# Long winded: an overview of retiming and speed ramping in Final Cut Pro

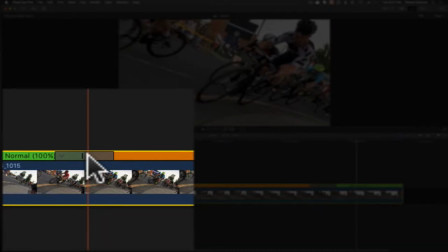492s
What we might want is to change the center of this transition. So we can do that by double clicking here and clicking edit for the source frame. And so if our goal is that when this fellow in the kind of
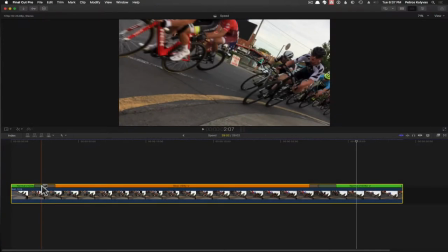508s
semi-razzle-dazzle white and black kit comes into frame, we wanted him to be going slow there.
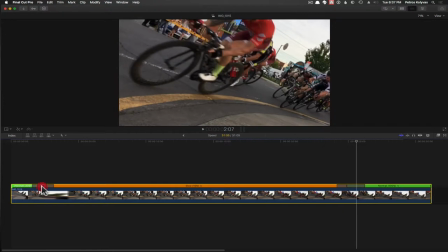515s
So we're going to move this source frame back and then adjust this
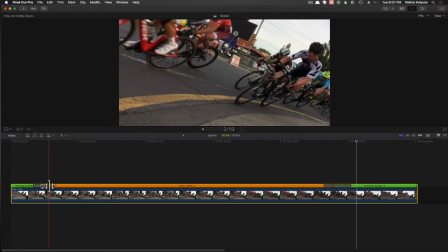521s
transition, the end of our transition, so that by the time he is properly in frame, the clip is at its slow speed. It has reached the end of its ramp.
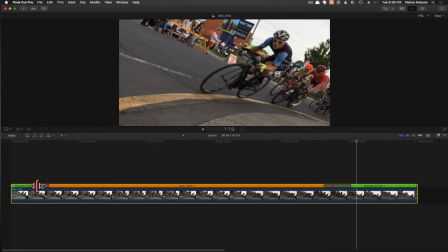534s
And because it's a little more dramatic, let's have it happen a little more quickly.
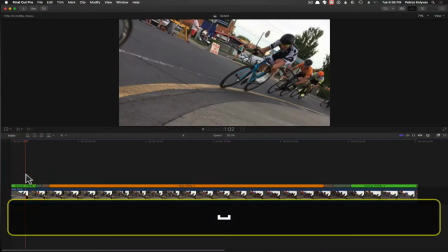539s
So I think we're done with that. We'll double click that and let's have a look. Okay, that's pretty good.
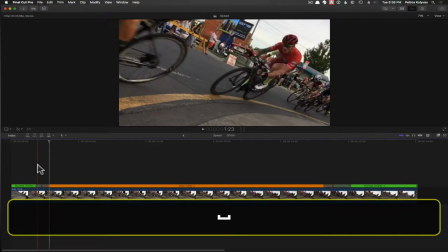546s
It's just a slight bit of like the slowdown is too smooth.
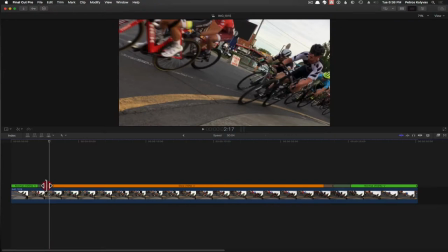552s
So let's actually have it happen a little more quickly.
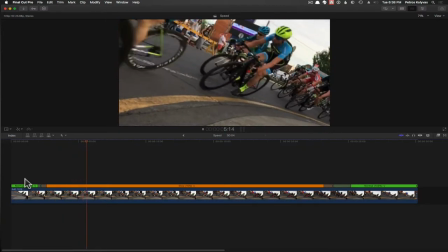559s
That's pretty good. You know, it could be a little more extreme, but that's good enough for now.
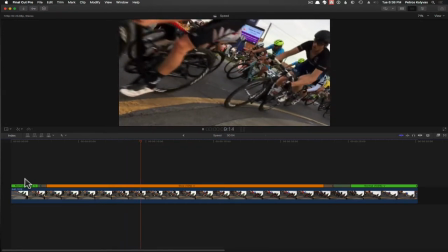565s
We have these guys cycle along,
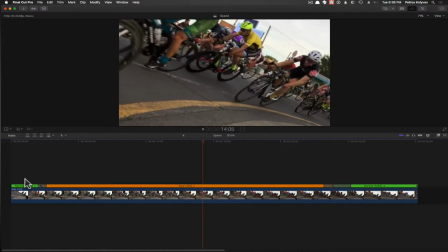567s
enjoy watching them suffer at probably 40 kilometers an hour or more.
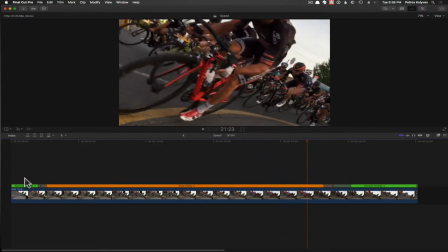575s
They sometimes hit 50 after this corner, and off they go.
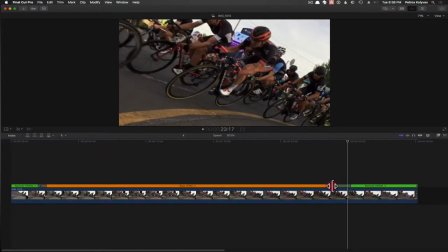582s
And that departure back to regular time, to real time, is not very nice.
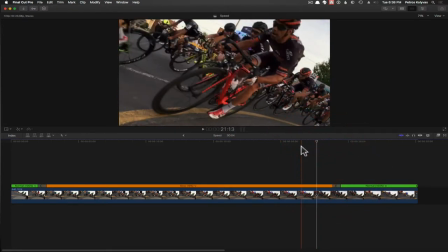587s
So let's make it happen really fast so that we get that feeling of rushing by after the dramatic slowness.
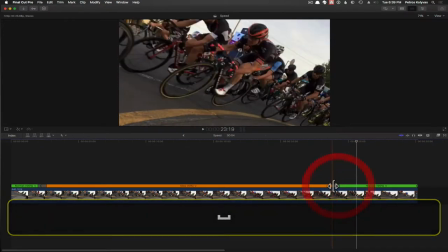597s
still not perfect. So really quick.
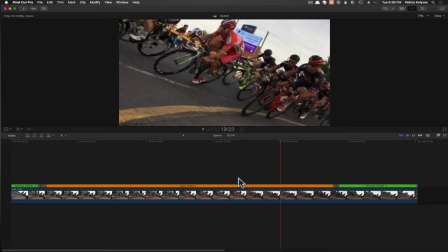601s
And I think the other thing we're going to do is we're going to slow it down even more so that it's really dramatic before they,
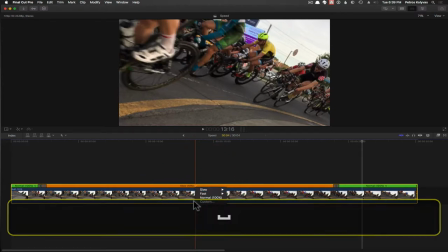610s
yeah, before they hit there. So let's slow it down by another 30% from here. So
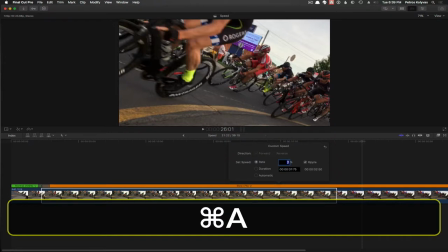621s
let's go to 7% speed. I think that that's where we want to be.
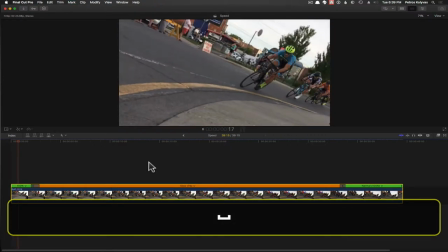628s
And, yeah, let's have a look. Yeah, that's good.
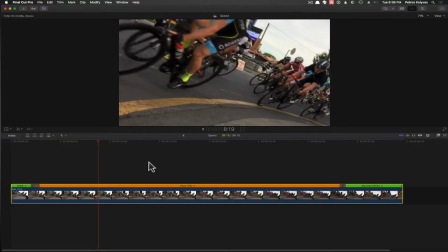636s
So now let's talk a little bit about frame interpolation, the subject you've all been waiting for.
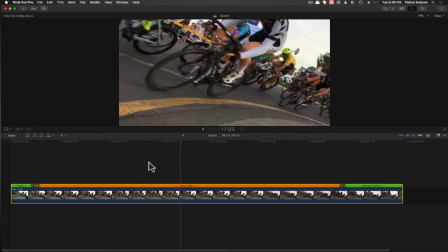645s
So what Final Cut is doing here in the normal retiming mode, its default mode, is to simply,
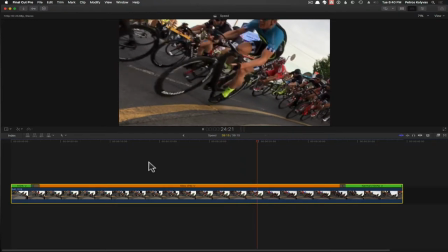653s
in this case where we're slowing footage down, to play frames for a longer period of time.
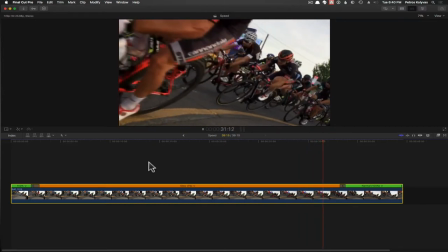659s
That is, if you look closely, you can see that the image is no longer smooth at this point.
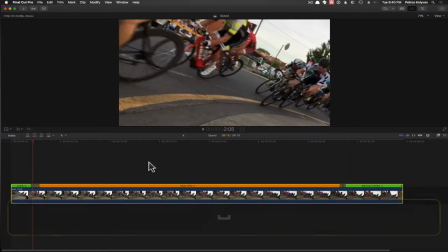666s
There's a little tiny bit of stuttering as it plays and holds each frame to make artificial slow motion.
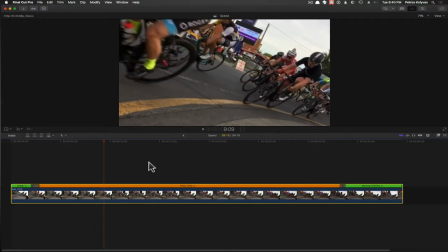674s
Now, you might want this effect, but maybe what you're going after is a really smooth slow motion.
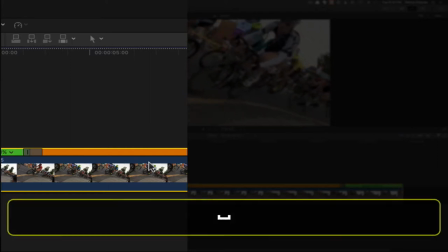681s
Well, we've got a tool for that. And here in the retime menu,
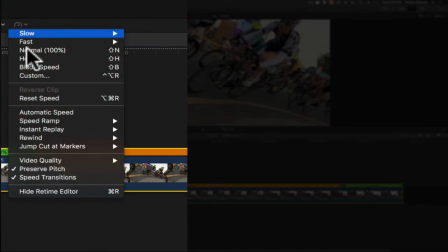689s
something which, if you do a lot of this, you're going to want to familiarize yourself with, is this video quality submenu. And there are three options: normal, what we're doing now, frame blending, which is exactly what it sounds like, where frames are mashed together to create missing frames. It doesn't do such a nice job.
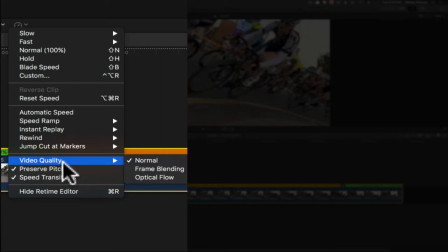711s
I don't find it much better often than this, and sometimes more distracting because there can be ghosting. And then there is optical flow, which we're going to use. And so I'm going to turn it on here and I'm going to rant.
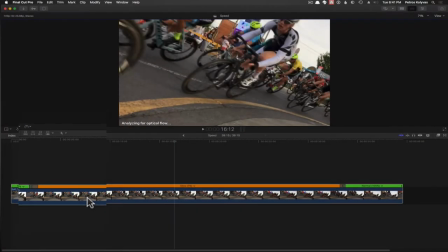724s
So optical flow will analyze your footage for dominant motion, and then it will be able to create in-between frames for you.